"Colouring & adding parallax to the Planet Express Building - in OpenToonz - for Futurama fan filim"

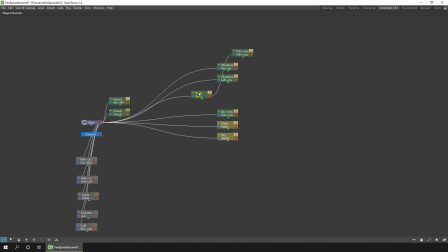563s
So when I add animation to the street using the animation tool, the building will move with it. The same for the left hand side building and the right hand side building, and for the layer that has some small foreground elements. And I'll leave the background columns because their animations aren't connected together.
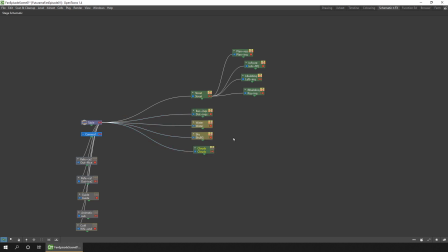582s
So let's just tidy that up, and then back to the main view. Okay, let's go to the xsheet view.
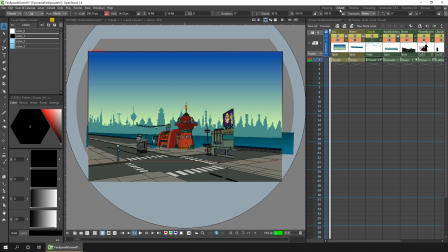590s
So because I'd already set some scaling on some of the columns, you can see the size is slightly wrong here. But before we fix that, let's just extend all of these frames for the length of the animation.
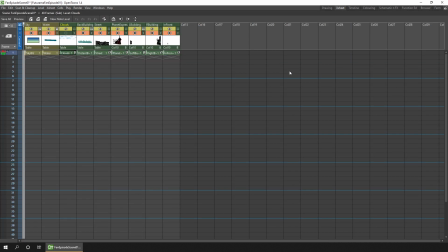600s
So again, we'll make the xsheet full screen. Let's unlock all of these columns so we can adjust them. By clicking unlock all, let's expose all the columns by clicking show all, so they're all visible.
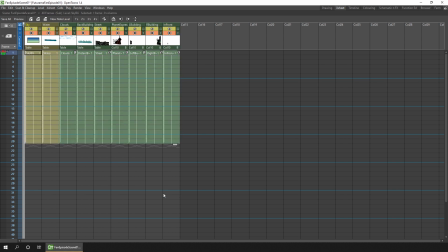614s
If we highlight them by clicking and dragging the handle down to frame 98, as that's the full length of this animation.
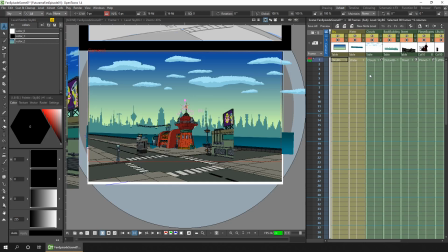624s
Okay, so the reason that the buildings are quite small there is because all the drawings, if you remember from last week, have been made twice the size of the screen size to allow us to zoom in and not lose any fidelity.
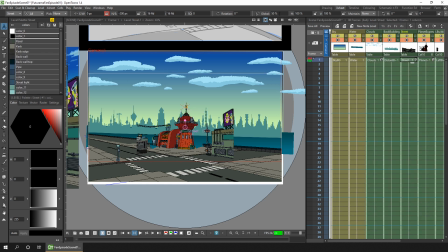635s
So the street is already set at 50% scale, as you can see here in the global scale column, but then so is the Planet Express building. So because they are attached, the building's already inherited the 50% scale, so we don't need the second 50% scale on the building.
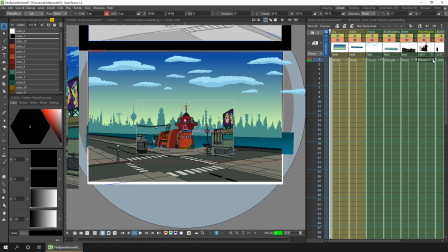651s
So the easiest way to remove that scale is just to delete the key, and then I'll adjust the position in a second.
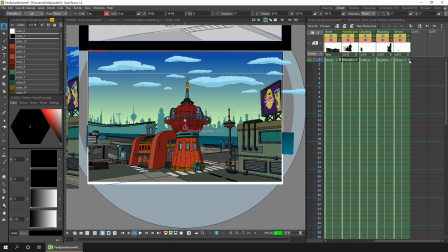658s
So I'll do the same for the other buildings here, and then let's place the elements in the correct place.
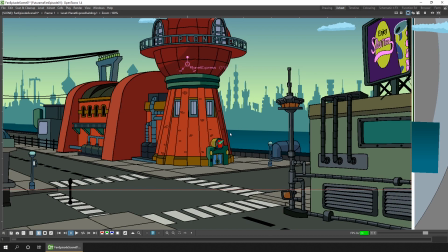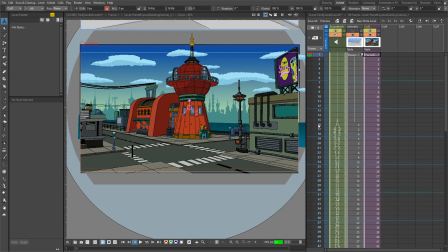673s
So we'll step out of the sub-xsheet and take a look at the main animatic. We can see the animation starts on frame 16 and continues to frame 62.
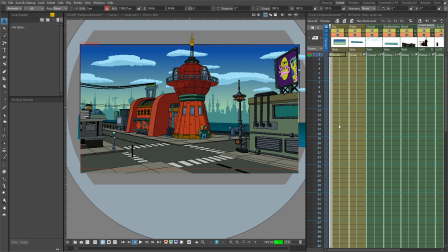686s
So we step back into there. On frame 16 is where we need to begin. So we've already got a key on frame 1 to position the street in the right place. So we need to duplicate that key on frame 16. So we could do that by clicking the key button here at the bottom of the screen. And the animation needs to end on frame 62.
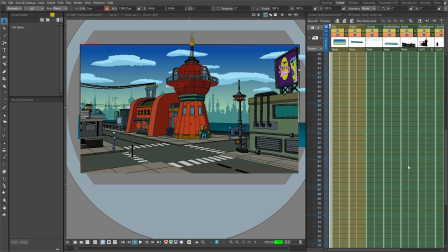706s
So we'll move to frame 62 and apply the zoom and any movement necessary.
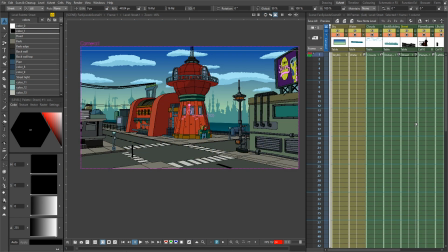716s
So that didn't quite work for me because I'd like to add a parallax effect to these two side buildings on the left here and on the right to move them quicker than the centre building to add a parallax effect. I can't do that while you can see the building and the street connected at the same time, so I need to move the camera up so we can't see so much of the street at the bottom here,
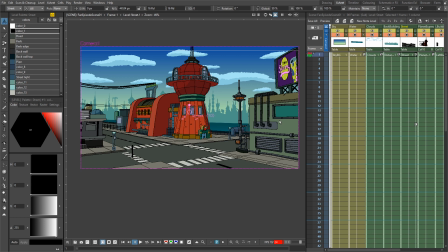735s
and then we can move the buildings out of the way. So I'll just remove those two keys that I've added. And then in the first frame I'll adjust the height to move the whole scene down a little bit, like that.
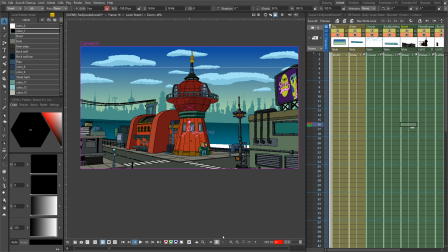751s
So again, on frame 16, I'll add a key, and on 62, let's adjust this zoom again. Good.
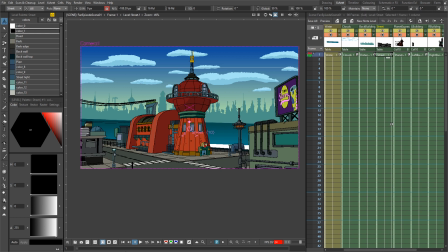765s
So now if we take a look at these two side buildings, because the right hand building is totally off screen, we can adjust that at the same time as the main street. So if I add a key at the start of the movement, and then by the end of the animation on frame 62,
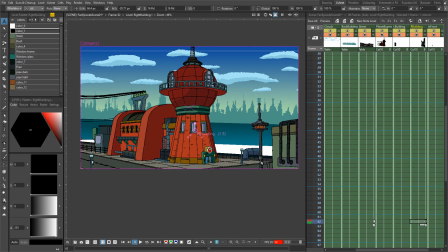784s
I can then move this building even further out of the way. And if we take a look at that, we then get to see the parallax effect of the building moving quicker in the foreground than the background is. So it adds a bit of a 3D effect to it. But let's move it even further. Let's take a look at the left hand building.
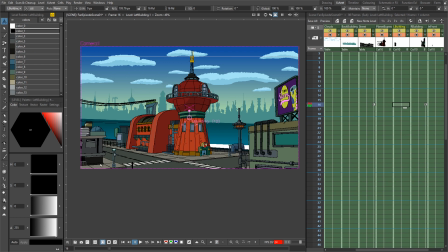804s
And because we can see that connected to the ground, if I start the movement at the same time as the camera zoom, you'll see the building sliding off the screen.
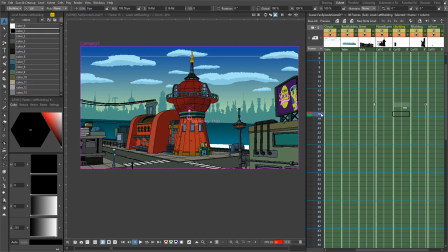812s
So let's wait until we can't see the building connected to the screen. And I'll add a key there, and again, by the final frame, that's already moved off screen.
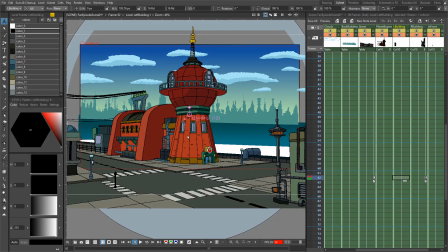823s
So let's just move that even more.
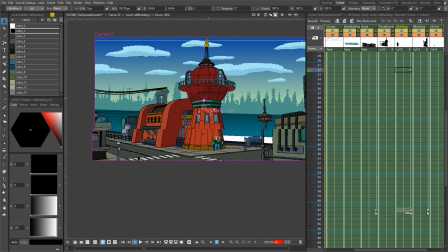828s
And if we take a look at the animation, we'll see a little bit of parallax there as it's moving away.
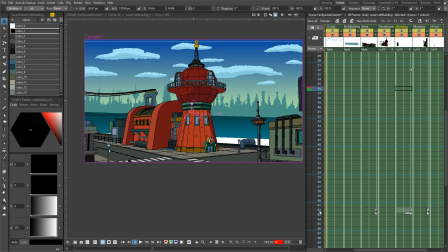835s
Let's add to that.
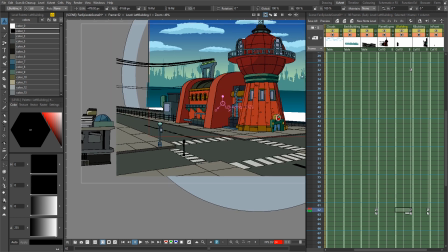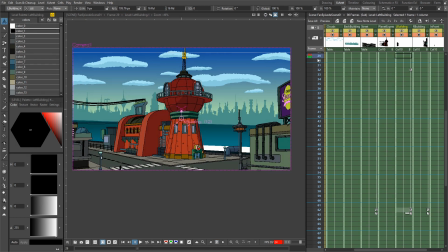843s
And you can see that moving there. So you've probably already noticed that as we zoom into the building, you can see this background here behind the water is exposed because it's not large enough, and perhaps the building should move at the same time. So let's just fix that.
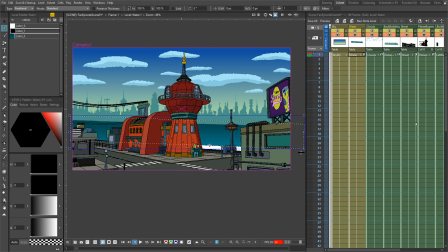860s
So firstly, for the water, I could just extend the size of this to make it a larger rectangle, and that's that sorted. And the next thing is the buildings. So we'll place those in the right place,
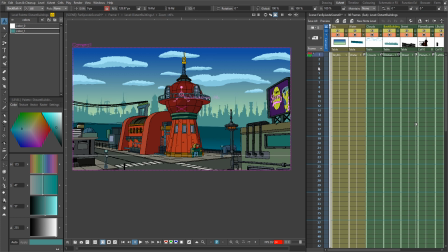878s
put them there, and as the camera zooms in, so frame 16, we want to add a key so it doesn't move between frames 1 and 16, and then from 16 through to 62, again we'll add a little bit of movement.
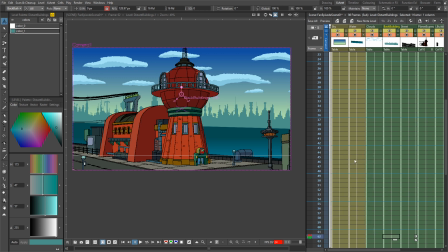And I'll add the play markers from 16 to 62,
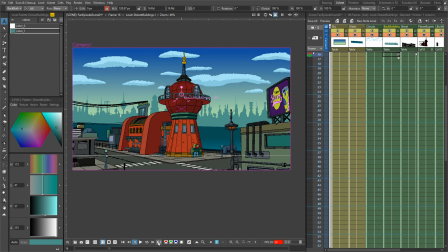905s
because then we can easily jump from the first to the last frame of the animation. So let's work out where do we want them to move to.
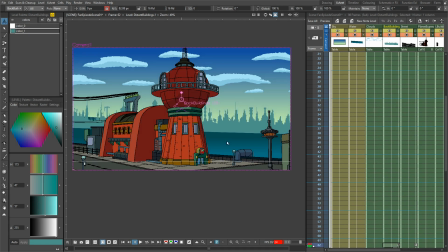913s
Well, let's just experiment. First, let's move them down. And because we can see the water being exposed here behind the buildings,
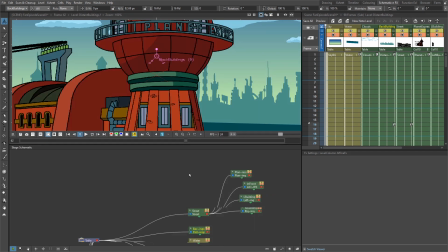921s
what I'll do is I'll go to the schematic and I'll connect the water to the back buildings. So as I move the back buildings, the water moves with it.
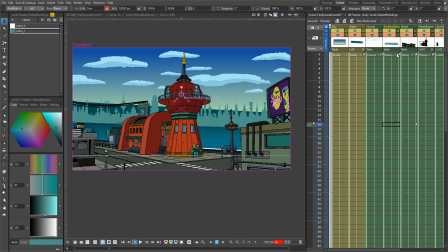933s
And again, we've got this issue where the values in the animation key for the buildings is also being passed down to the water. So we'll delete the key on the water, and that looks okay. If we take a look at the first and then the last frames,
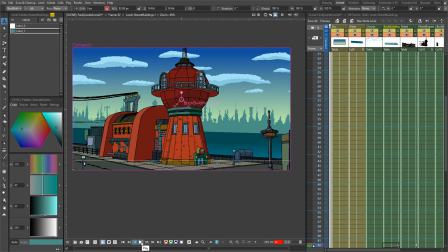949s
you can see the buildings moving slightly as we zoom in, which again adds a little bit of a parallax effect.
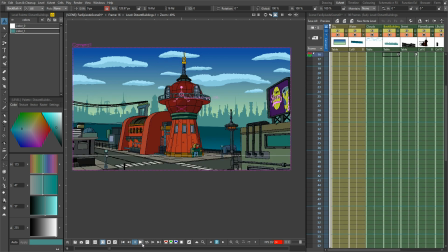956s
So as the building in the foreground comes closer, it covers up the buildings in the background, which almost looks like the camera is moving lower in the scene.
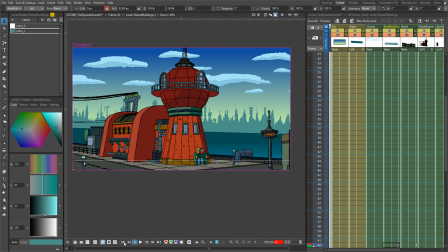966s
So the final thing I wanted to move was the clouds. And I'd like them to move through the whole scene.
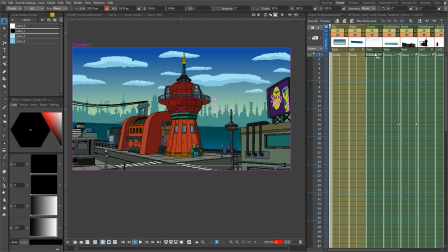972s
So starting at frame 1, we've already got a key here, and then moving down to the final frame, frame 98, we want to move them to the left.
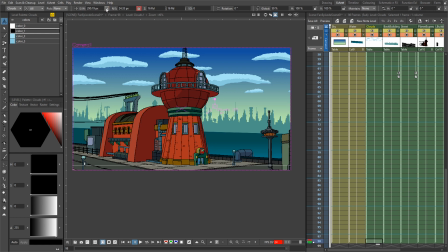985s
So what we'll do is we'll lock the north-south position, unlock the east and west, so now we can only move the position left and right. So I'm not sure how quickly we want the clouds to move, but they don't want to go too quickly.
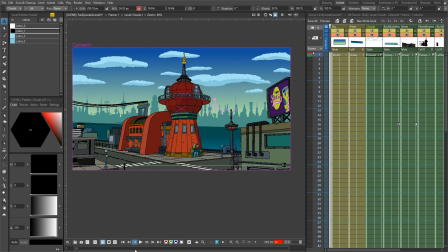997s
So let's just move them a little bit like that and see how that looks.
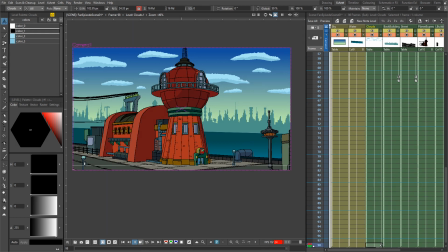1002s
So I notice that the clouds seem to accelerate and decelerate, which we don't want them to do, because my default interpolation is set to ease in and ease out. So let's just use one of the new features in this version 1.4 of OpenToonz and right click on the line directly on the X sheet and change the animation interpolation to linear,
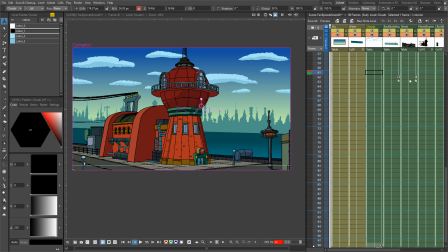1022s
so the clouds move at the same speed from the beginning through to the end of the animation, which makes them look more natural.
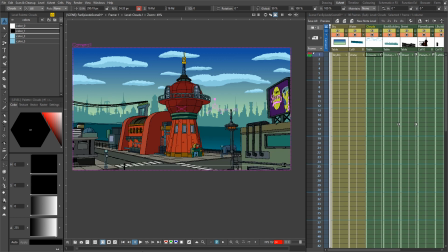1028s
Let's see how that looks.
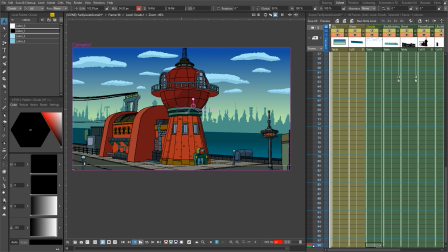1034s
Good, I think I'm happy with that. So one last thing I think I'd like to change is to add a tiny bit of blur to the clouds, because they look a little bit too crisp, and to add some blur to this building at the right hand side, again to add to the feeling of depth. So we'll do that in the FX schematic.
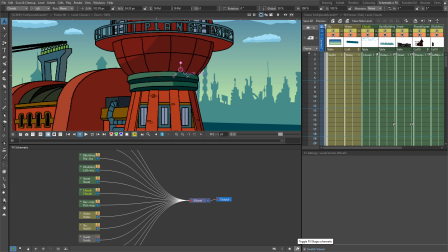1053s
So we'll go to my schematic room, change to the FX view, here we are, and I can see the clouds here.